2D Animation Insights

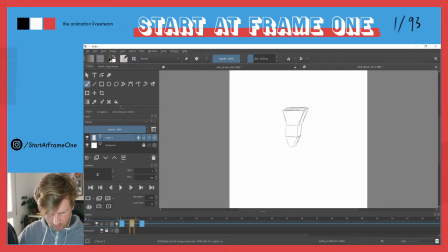3125s
So now you see, so the pelvis thus starts off with the movement. So here we are kind of in a neutral spot.
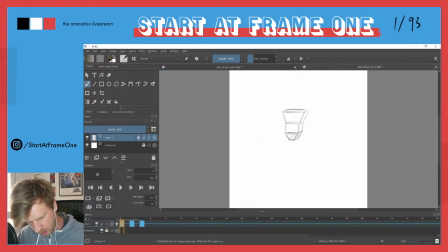3140s
The whole volumes, they came from beneath. Just imagine like they were coming from down here, and now they're at their highest point, some kind of a neutral position.
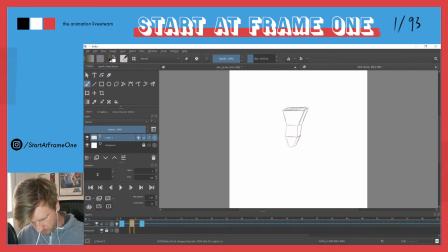3156s
Then this starts to move down. Here we also have a down movement, and here we have kind of a, this one gets stretched because as everything came from beneath,
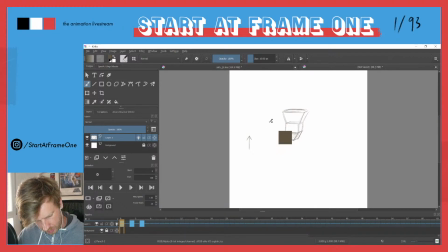this part wants to continue his way up, while the part down here already starts the down movement.
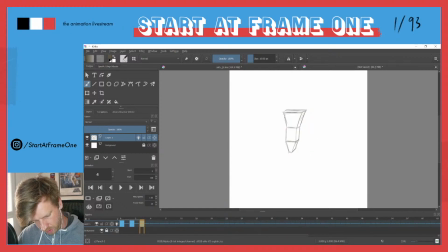3191s
And now the part up here, the chest, starts to move downward as well. If this makes any sense. Still not sure if we're gonna bring this home correctly.
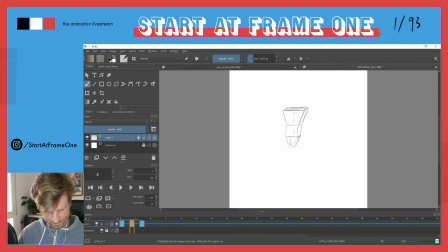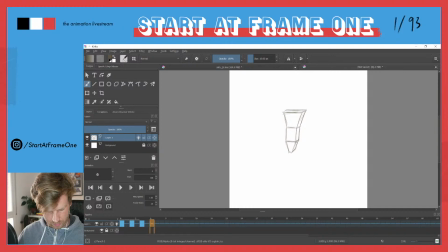And now
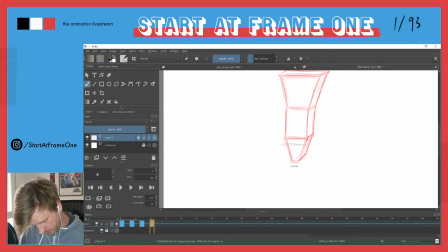3235s
it could be kind of the lowest point here. Pelvis. So this gets squashed.
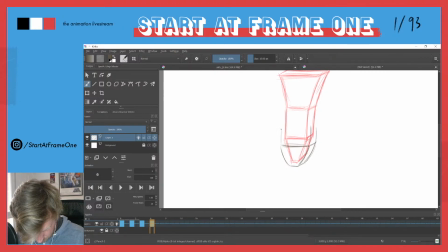3254s
The part of the belly would also be squashed. And the chest as well.
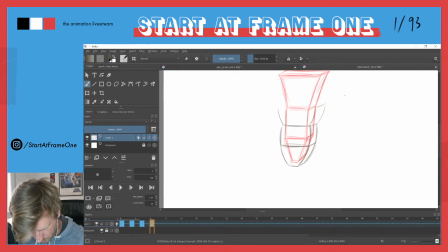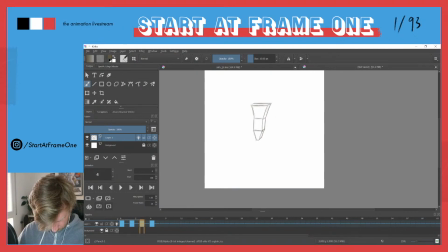Now
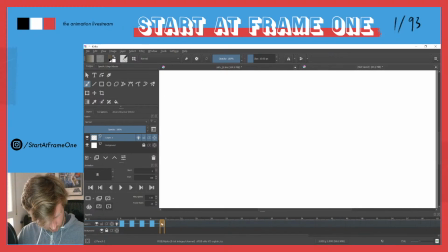pelvis starts off with the up movement.
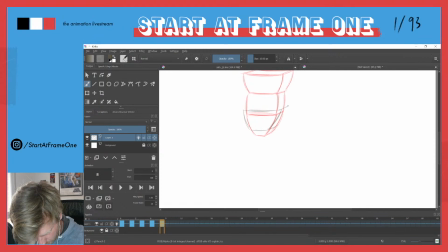But the belly
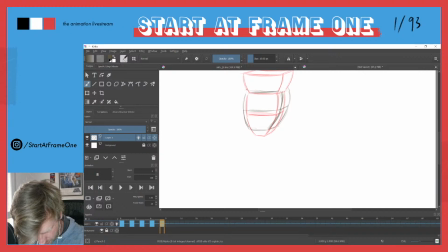3326s
the mass of the belly still resists. So you have this force coming from beneath, then from up here you still have maybe even the chest trying to push further down,
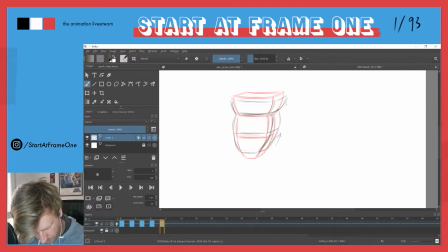3343s
as it still has the energy coming from there.